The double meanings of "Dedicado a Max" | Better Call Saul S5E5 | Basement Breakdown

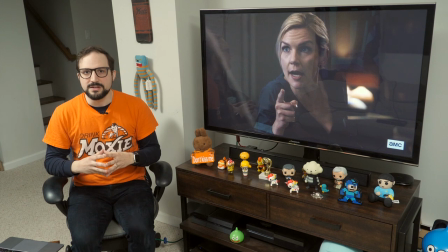You can understand how Kim might feel that she's spent a lot of time and energy helping a rich banker build more monuments to himself, not exactly the spiritually fulfilling fight-for-justice legal career she had in mind. Now Kevin Wachtel is forcing her to harass an old man who just wants to be left alone. And for what? In her eyes, for the sake of just another statue.
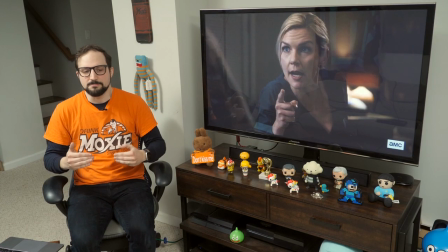Kim's annoyance at Kevin has festered into resentment and almost hatred because he pushes her to be a worse person than she wants to be.
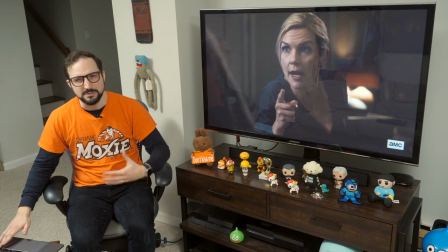With all these statues. With his drive for statues. So how delicious is it for Kim when she's probing for some weakness in the photos of Kevin Wachtell's home, and she finds it in the statue itself.
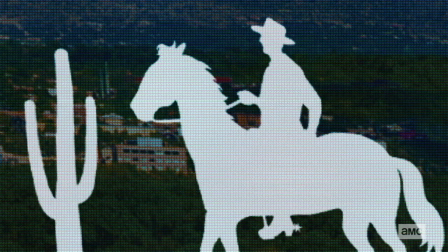His grandest expression of pride proves to be his crucial weakness.
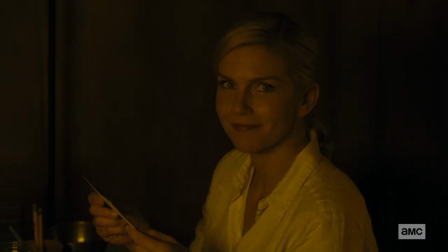And the irony puts one hell of a smile on Kim's face. I want to go back to the scene in the kitchen one more time.
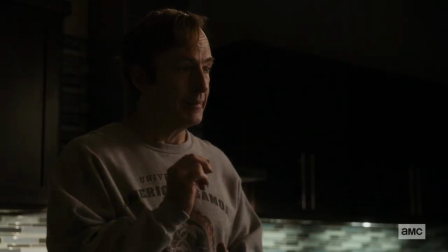Jimmy slash Saul, playing the role of Kim, says, Kevin? Yes, Kim?
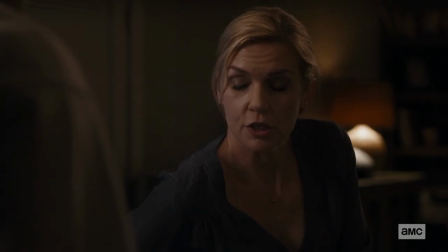Would you care to take a shower with me? Well, shoot. I believe I would.
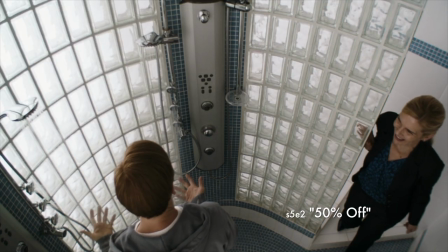It recalls the moment in 50% Off when Kim douses Jimmy in the shower. Her face lit up then and she lights up now.
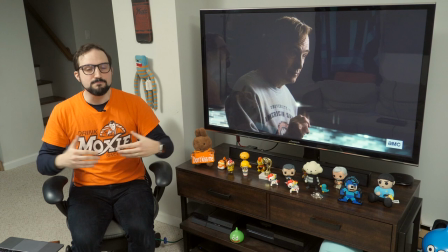The shower exchange does give us a feel for the emotional high that Kim and Jimmy are riding. They get excited to the point of arousal when they're putting one over on the man, right? But again, we have this water imagery, this shower, this cleansing act, getting clean together.
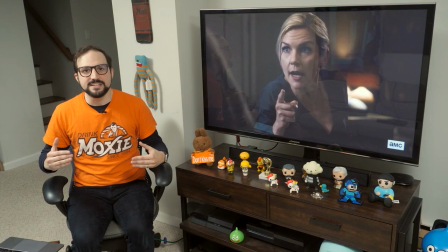I think it gives voice to this idealized cycle that Kim envisions. She and Jimmy can get down in the muck, get a little dirty, but in the morning they can clean themselves up. She can clean herself up at least. And the rest of the world is none the wiser. That's how Kim thinks it works, because mostly that's how it has worked. She has done some bad things with Jimmy, but she's still viewed as a paragon of her profession by her colleagues.
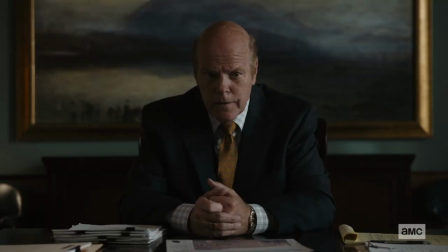Except one. It's pretty surprising when Rich Schweikert shows up in this boardroom scene, isn't it?
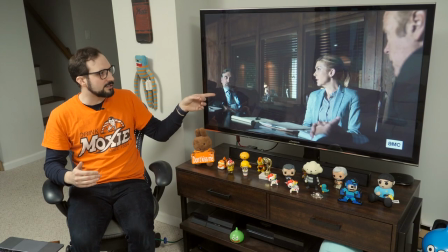Like, the scene has been going on for a while before we have a shot that includes him. And the surprise makes you feel like, whoa! Has Rich been there the whole time? Has he been watching Kim the whole time? Well, as we find out, yes he has.
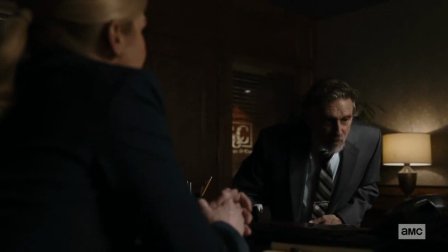He's been keeping his eyes on Kim, and he's got her pretty well made. Right? He's on to her.
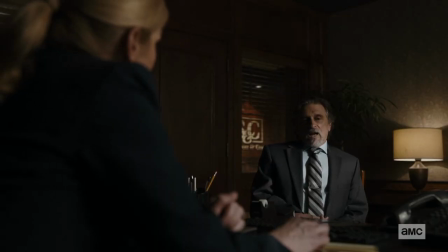As we see in this scene in Kim's office.
I'm thinking you could take a break from Mesa Verde.
This is a pretty generous offer that Rich extends, given the level of malfeasance that's taking place here. He basically offers her a hand out of the Saul Goodman tar pit that she's stuck in, and offers her a quiet way to save face.
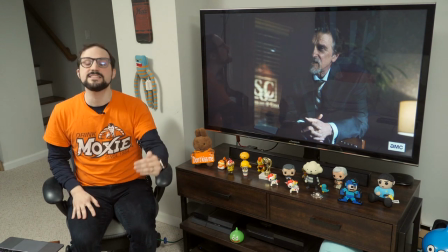Just take a break. Yeah, it'll look a little bad, but we'll move on. Kim can't take this offer, though, because if she does, she can never be totally clean again.
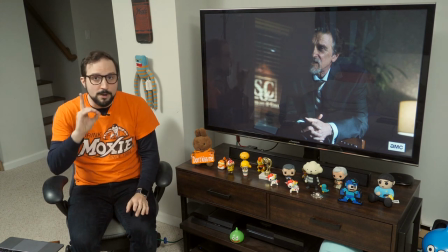It's a black mark on her record, even if just one person, Rich Schweikert, knows about it.
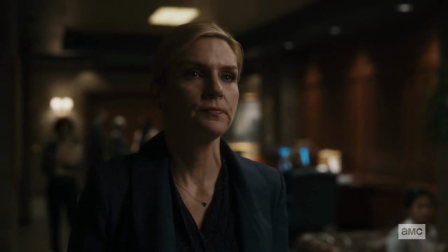She needs to be totally clean.
What are you saying exactly?
So she chooses to stay on this path of self-destruction, but she's in a panic.
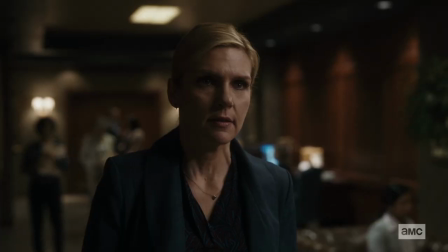You know that.
We so rarely get the hand-held camera look, this shaky cam that conveys emotional agitation when Kim is in the frame. The show tends to shoot Kim steady because she's one of the steadier characters.
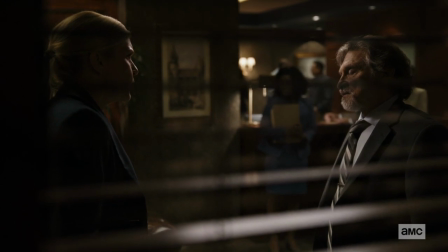So when we do have the shaky cam in this scene, it's especially startling, and it gives us a taste of Kim's disorientation and alarm.
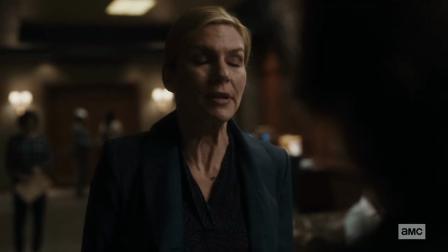A telling line of this confrontation comes when Kim's in the hallway and she says to Rich, Please tell me why I would risk everything for some squatter.
Yeah, it's a rhetorical question, but Kim asks it with such force. on some level, she would really like to know the answer to this question, right?
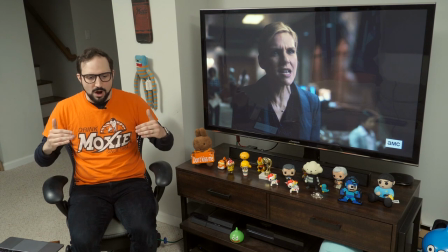She's scared and suddenly wondering why she's risking this career she has spent years building for the sake of some old man in the desert who doesn't even like her.
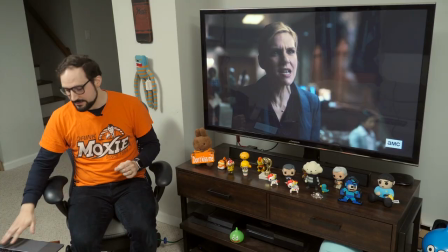Rich gave her an out, and she didn't take it. So now the die is cast.
You know, when Gus and Mike finally meet in this episode,
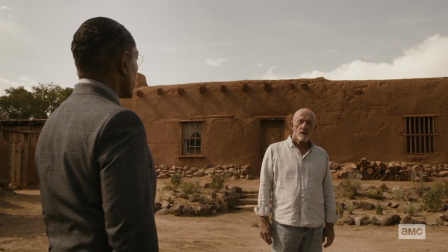Gus talks to Mike about his increasingly desperate behavior and says to him, We both know how that ends.
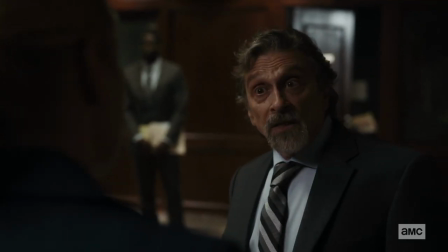When Rich says to Kim, If that's how you want it, I think he knows how her story ends, too.
That ends this basement breakdown. As always, share your readings in the comments. I love to hear what you see in the show.
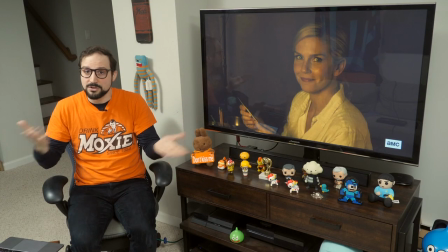And if you made it this far in the video, you probably had a good time, so why not click that subscribe button down there?